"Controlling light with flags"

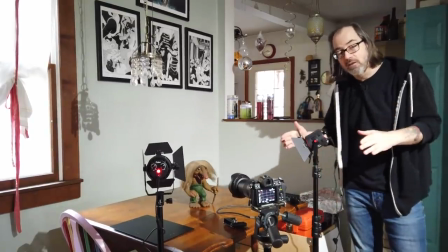1s
Hey guys, in this video I'm going to talk about using a flag. I'm Daniel Norton, photographer here in New York.
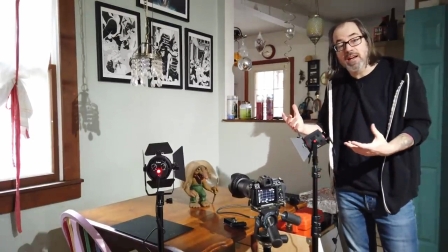6s
I make videos like this about technique, about philosophy. So if you're interested in that kind of stuff go ahead and subscribe. So I got a question.
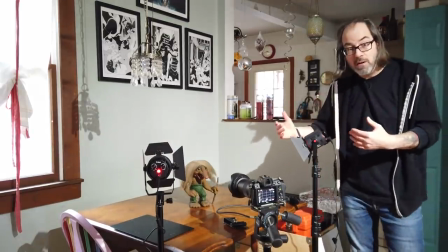12s
I've been asking people to send me questions during this period. I'm trying to make a video every day. I am working from my home so we're gonna do what we can here.
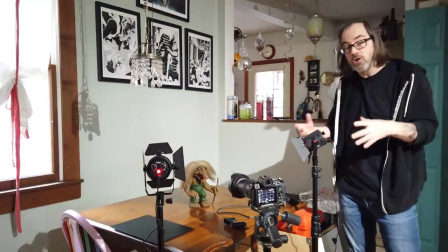19s
But they want to, you know, can you explain flagging? So I think I'll show it. It might be easier to show it and I do have some gear so I can make it happen.
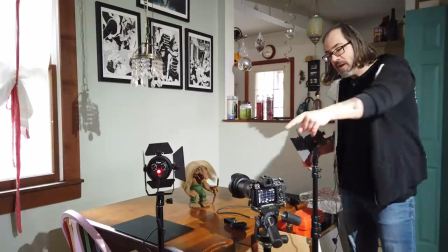26s
So essentially I've got my Nikon here.
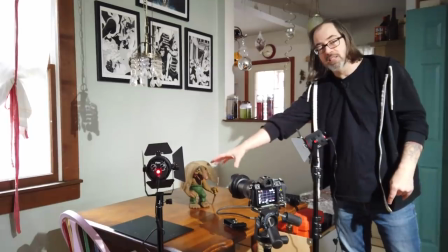28s
The Z6, that's gonna be video camera and I'm gonna film this scene which is basically just a kind of a medium close-up of Uncle Leo.
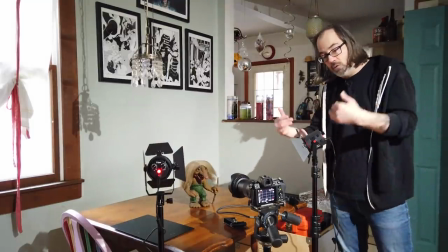37s
So Uncle Leo is chilling and I've got two lights here. These are Felix LEDs. They're dual color.
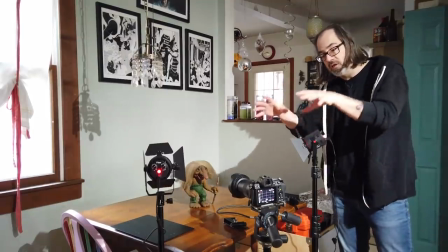42s
So I've made one of them, this one, 5600 Kelvin which is the setting of the camera and I made the other one 3000 Kelvin.
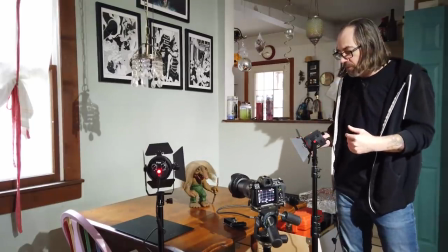48s
So we can see the different lights, right? It'd be easier and what we're going to do is we're going to light up.
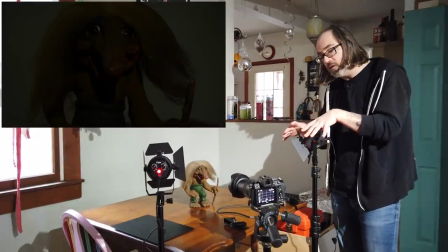53s
The plan is to light Uncle Leo with the proper color, and then use the warm color as it to light the background.
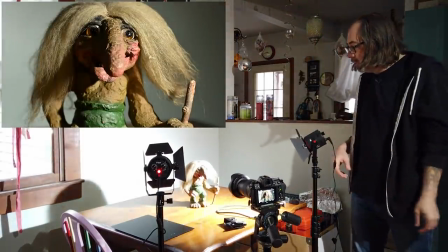58s
So if I were to just fire up this light, what we can see is, you know, he's lit.
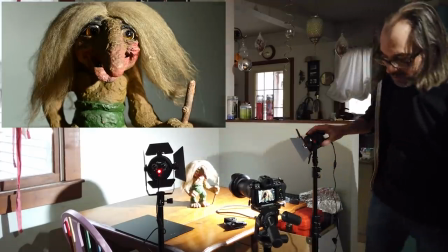66s
The background, I mean it does fade, you know, because this light, you can see it's not perfectly even.
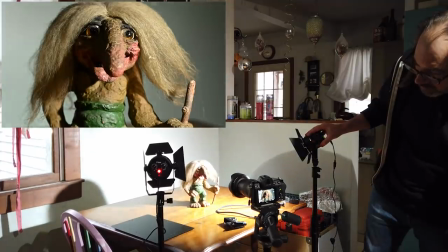71s
But basically, if I just point the light at him, we've basically got, you know, a background that is lit.
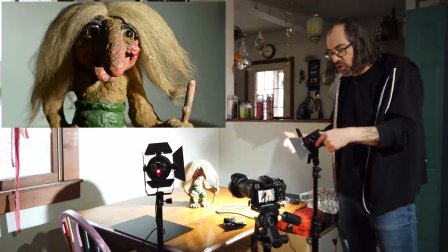79s
And we don't want the background to be lit, right? We want the background to be a different color. So, I mean, there's a few things You saw what I just did there.
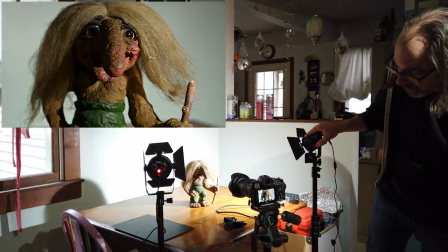86s
That was called feathering. If I wanted the opposite, right, I could turn it that way. Now I'm getting light off of him and the wall is more evenly lit.
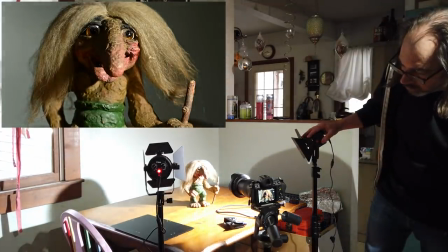92s
I can also turn the light away from the wall, which also can work, you know.
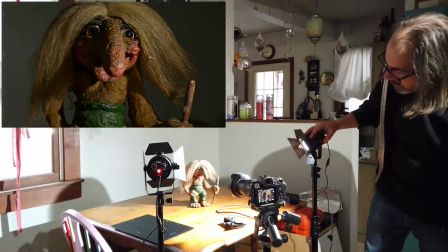97s
But you see the wall is still being lit and look at how the light on him is now really not working for what we want to do.
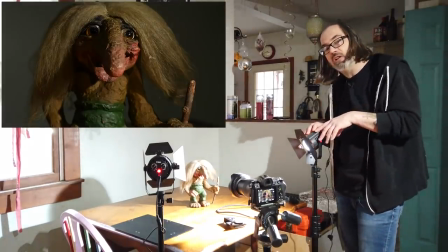102s
You know, we're assuming in this scenario that we can't really move our lights.
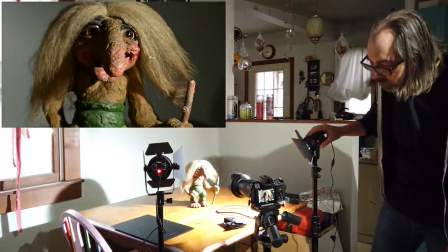105s
So I'm going to basically point it at him to get what I consider to be the nicest expression of light on him.
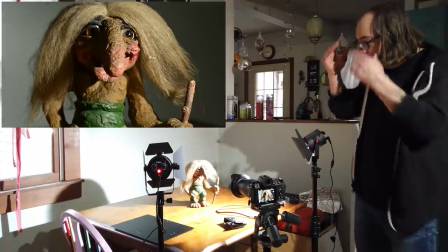112s
which I think is like right there. And by doing that again we have some light on the background still. Now the most basic kind of flagging with these kind of lights is what's called, you know, a barn door. Oh you guys can see this. I mean kind of, I had to move myself out of the light so you guys could see. So a barn door goes in the front of your light and you know you can get two, two or four leafs as it would be.
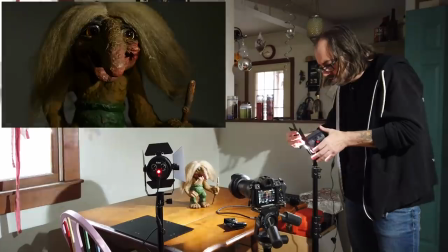134s
And these will allow you to basically flag the light. So let's try that first. So I put the barn door on here.
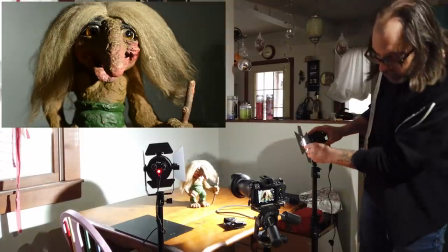141s
Slide that guy on. Perfect. Alright so let's go back to where we were. I'm just looking at the back of the camera to line it up.
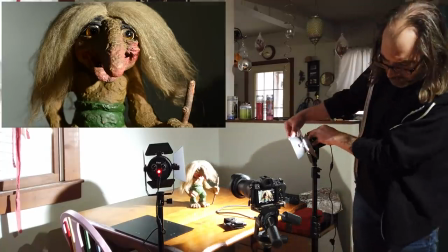147s
So I got that nice light. So I take the the leaf over here of my barn door. I move it over and again we can see that it is actually doing a pretty decent job.
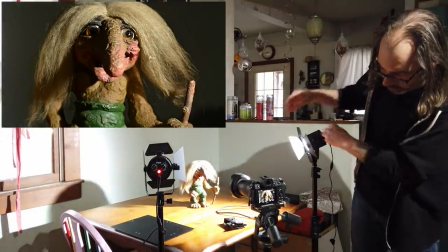156s
Right? So in this case I mean we could almost get away with just using the barn door. But you can see it's not perfect.
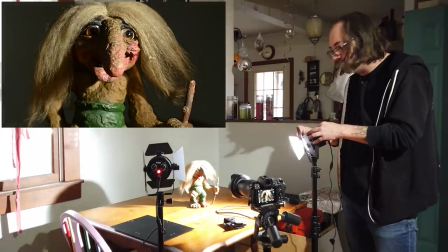162s
There's still a very slight edge and the reason why I stopped there even like go further is I'm starting to hit his hair. You see, it's starting to hit, it's starting to affect Uncle Leo right there.
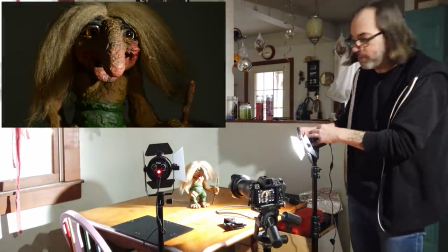169s
It hits his hair. If I want to get it off the background altogether like that, now again, I'm flagging it off his hair, which I don't want to do in this case.
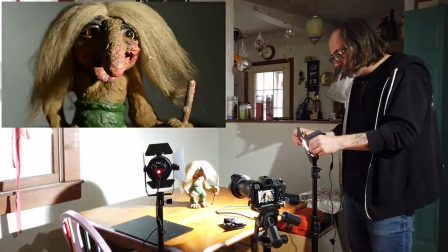176s
So, you know, it depends on your situation. So, let's skip the barn door for a second, and let's talk about using a flag.
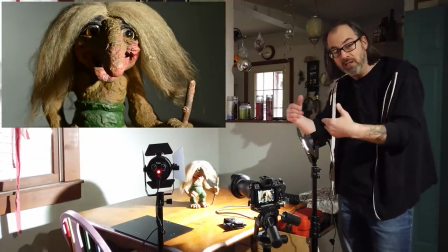182s
Now, generally, a flag is basically just something you put between the light and the subject,
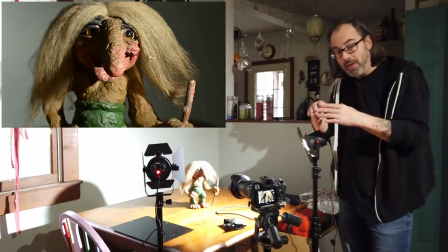188s
and it is generally, or always, black. They're usually made out of duvetyne.
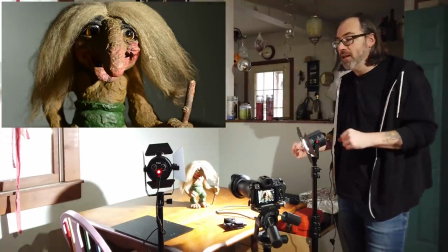193s
I mean, anything you put the blocks light is technically flagging the light, but generally they're duvetyne, they're black, they come in different sizes.
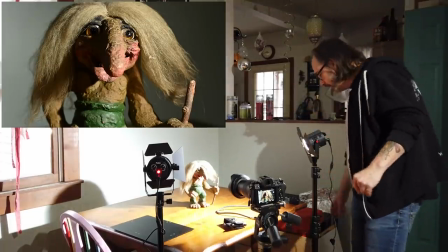200s
I don't have proper flags here at my house. So, well I have a French flag, which I'll show you in a second. So I'm actually going to use this piece of whiteboard, which is not the thing you want to use.
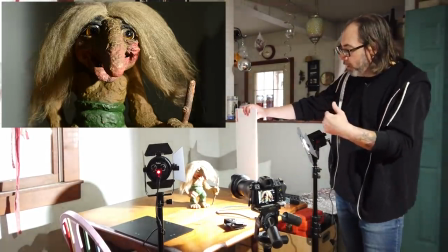209s
I mean it's white. Why don't we want to use white? The reason why you don't want to use white is because the whiteboard is also going to bounce light around and we want to have control.
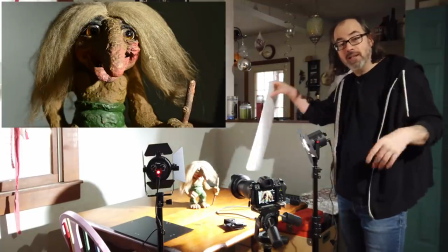216s
That's why we light. So generally speaking you don't want to use white, but that's what I got, so that's what we're going to use. So there's a few things to take in consideration.
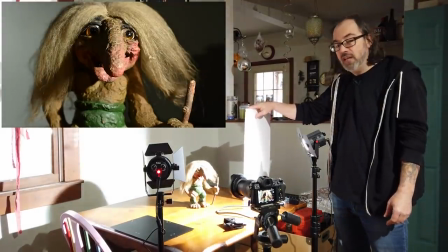222s
When you're using a flag that's separate from your light, basically if you take the the flag and you put it close to your light,
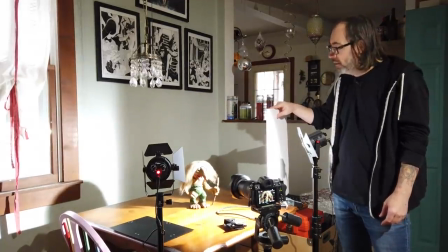229s
if you look at the shadow edge, right, it's kind of soft and diffuse, right?
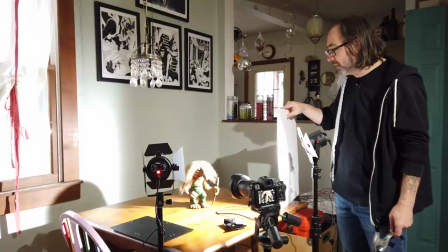234s
You can see the edge of the light back there is kind of soft, right?
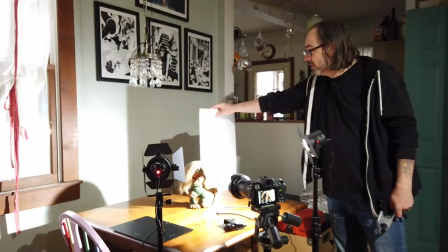236s
If I move my flag closer to the wall or to the, you know, to the background, it becomes a harder line.
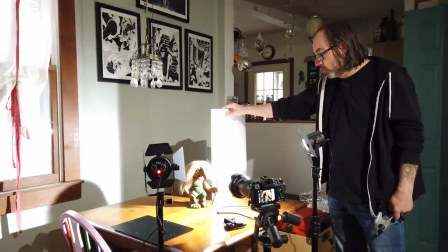244s
So that can come into play for some things that you're doing, but of course if I put it here, right, and trying to block the background.
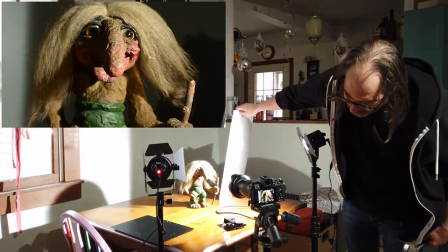252s
I mean I might be able to pull it off.
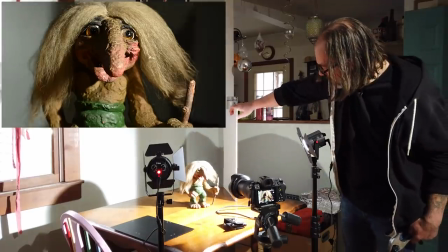258s
Yeah not bad right. I'm able to kind of do it. I am getting a little bit of his hair. No not really. So yeah I could put it back here.
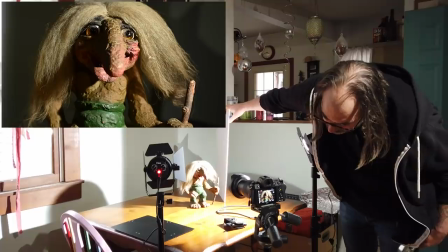265s
To me the shadow edge is not super important because
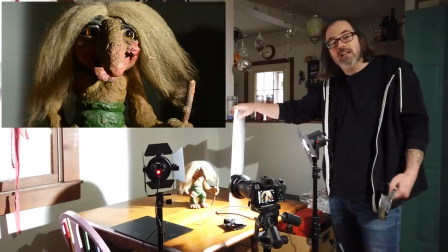270s
you're not gonna see it. I'm going off the side. So I don't care about that and it'll be easier for me to block what I want by putting it closer I think.
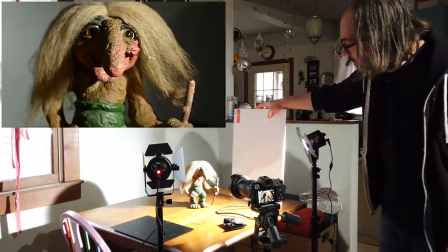277s
So I'm gonna move the flag in closer to basically get it, to get the background nice and dark.
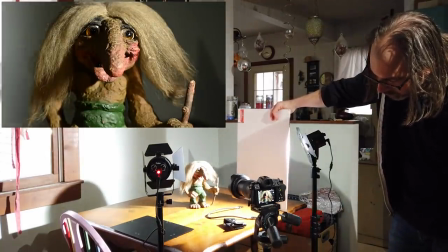283s
So I'm basically gonna move it in, you know, and you can kind of just position it.
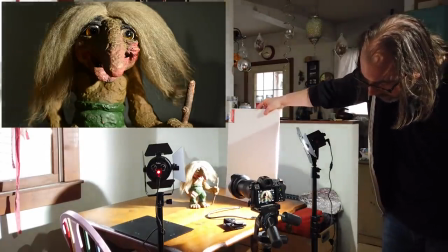289s
The goal here is to block as much light as possible without blocking it off his hair if we can get it. So I'm gonna find the spot, and you can actually see too, this is an advantage over the barn door.
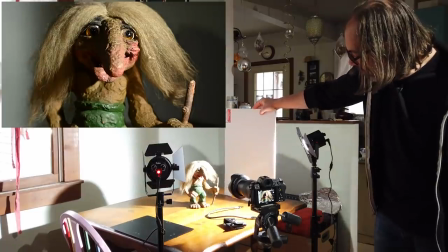296s
I'm like leaning it forward, leaning it back. So you know, I'm able to kind of move it around to get it where I want it.
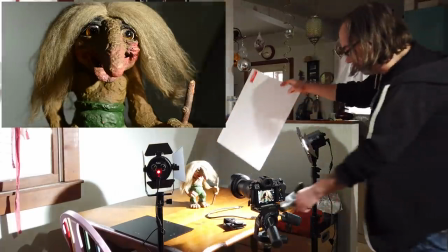304s
Okay, so let's do this.
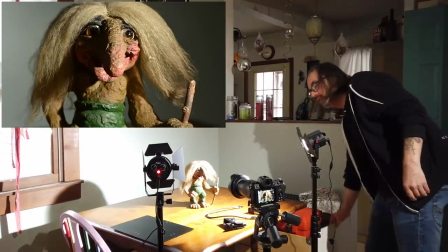307s
Also I should mention before we get this in place, size is important,
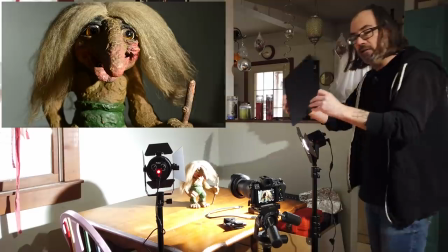311s
right, especially in this case, because if I use something small, like here's my, what you might call a French flag, this is by Lowell,
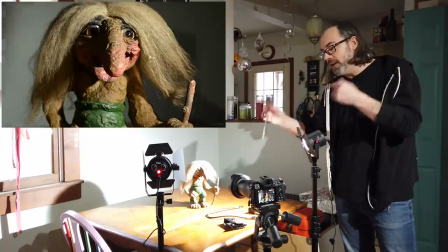318s
these are great actually,
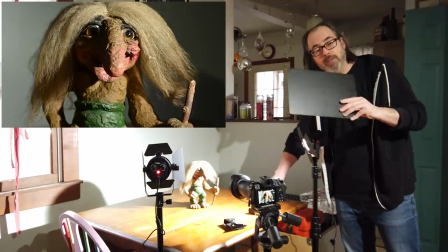319s
they, you can buy these little arms for them, and lots of the Lowell lights have places where the arms attach, or you can buy this attachment here, that you can mount it on things,
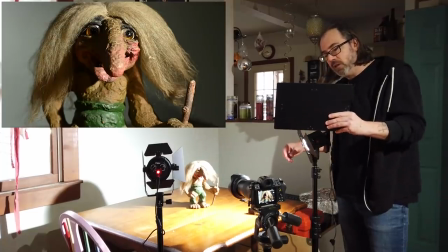327s
I'm not gonna mount it for this purpose, but basically this is black, which is good, right,
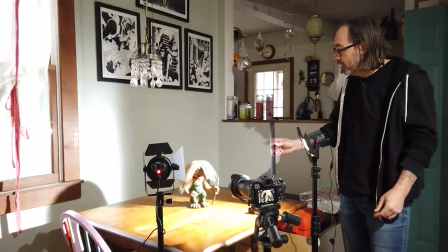333s
but it's also kind of small, right, so if you notice, if I put it close to my light, right, I'm not, it's not a problem, right?
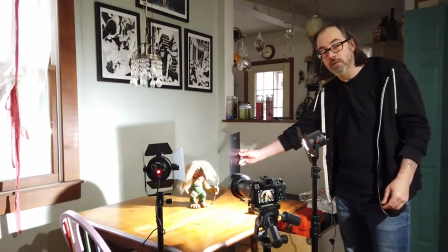339s
I can do it, but if I did want to put it further back, you can see depending on my scene, right?
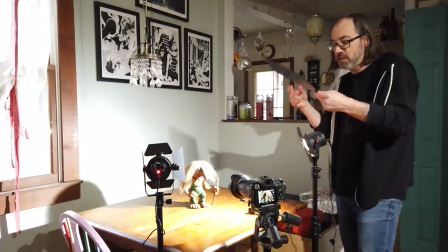344s
I might not be able to cover everything I want. So size does matter with these. That's why they make different size flags.
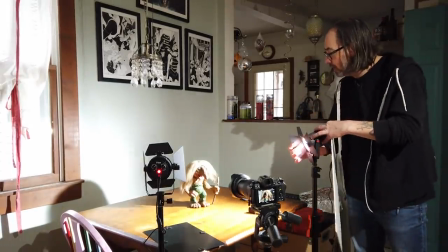350s
So alright, so let's do this. So I'm gonna do a combination here. I'm gonna actually close the barn door a bit, and I'm gonna bring the flag in.
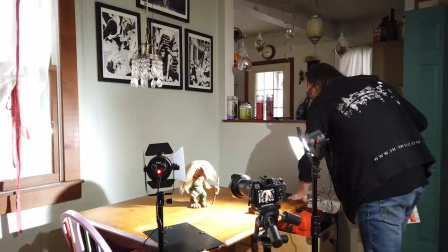358s
And what I'm gonna do is, I'm gonna just use, because I don't have proper tools,
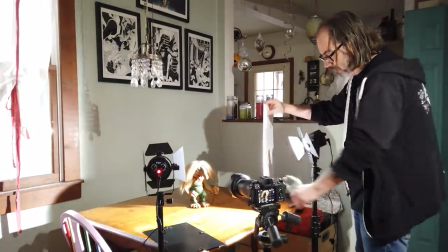363s
I'm just gonna use this clamp here just to kind of give me a place to put it, so it stays up Normally,
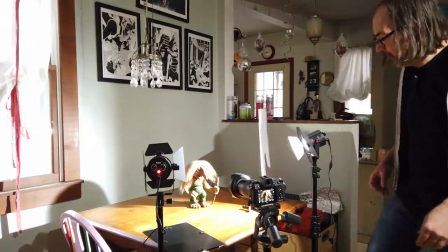368s
you put a flag like on a C-stand or something, and I'm just going to go like this. You know, you want to know what's in the frame, so I'm just going to stand behind the camera.
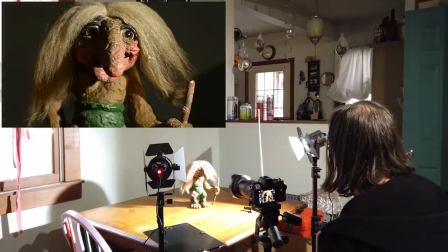377s
Now, there is some light on the wall back there because I have lights on in the room, but my light is not. You see how it didn't change there?
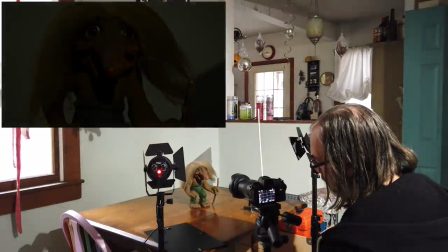385s
My light's not on the wall now. That's just natural light in the space.
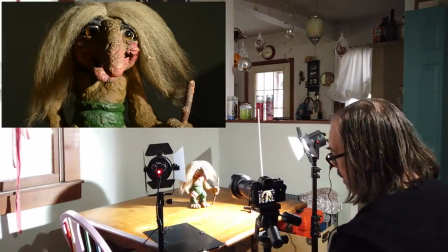388s
I don't think I can really get rid of that because I have this light maxed out, and I'm as close as I can be in our scenario. So that looks pretty good. All the lights off the wall. What I'll do is I'll turn all the lights off in here in the space once we get everything set.
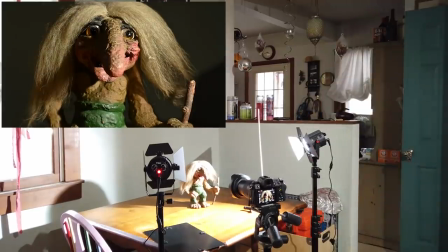403s
Although actually I probably should do it now. Let me actually do this and see if we can. I mean there's a window right there so probably not gonna be completely dark.
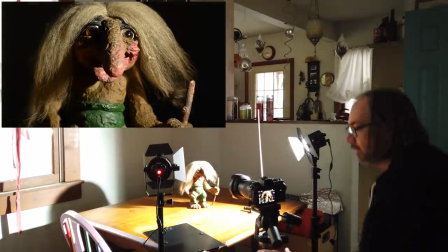409s
Let's see. Yeah it looks a little better. Of course now I'm probably totally in silhouette to you guys but you can see that.
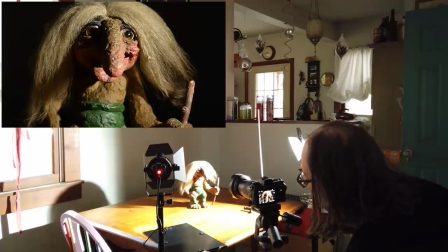417s
Oh no I'm not actually. You can see me. Alright good. So that looks pretty good. So great. Now we're done right.
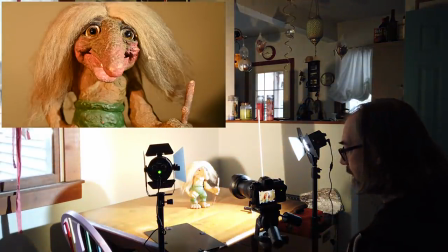422s
So we turn on our background light to get the background blue or warm rather and now what did we just do? We hit our subject with light. Now that's not what we want, right? In this case what we want is it only hit the background.
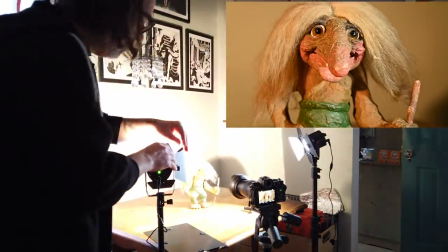435s
So again I'll go through the same procedure. I'm gonna take my barn door and I'm gonna close it to get the light off subject.
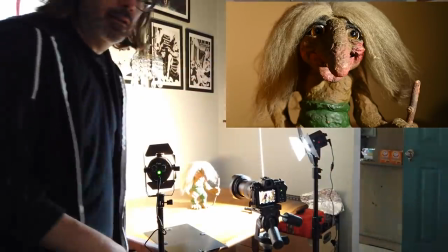445s
And right that's good, right? No it's not good. Why isn't it good?
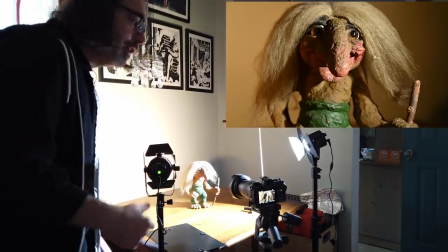450s
Because the background is not lit evenly, right? So well in the other case we might have got away with the barn door.
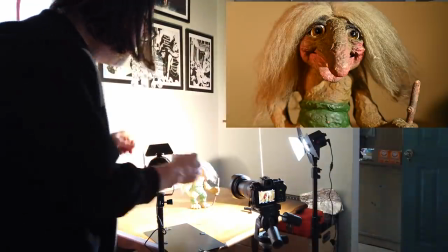455s
This one we really can't. You know we need to make sure that our background is fully lit.
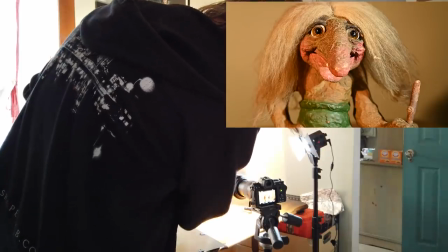460s
So I need to make, this is as far close as I can put the barn door. I mean it's not gonna be completely even clearly because the lights come from one side.
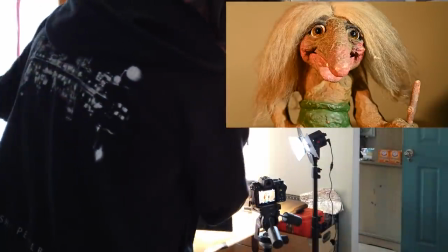468s
But so here's where we really have to use a flag. This is why the flag is important. And again depending on where you put the flag, now maybe the shadow edge is important.
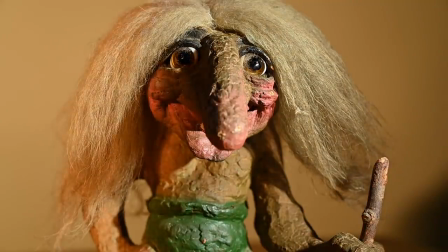476s
Because if I can see the edge of it, I can feather it.
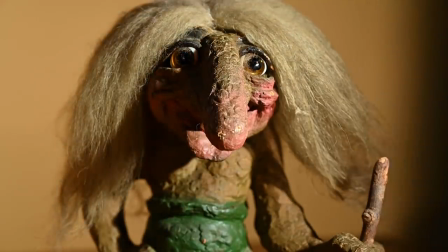482s
And I can also move it closer to my subject, which is probably what I'm going to end up doing here.
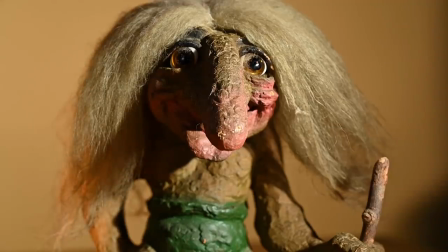490s
Yeah, there we go. Get it off that background by moving it closer.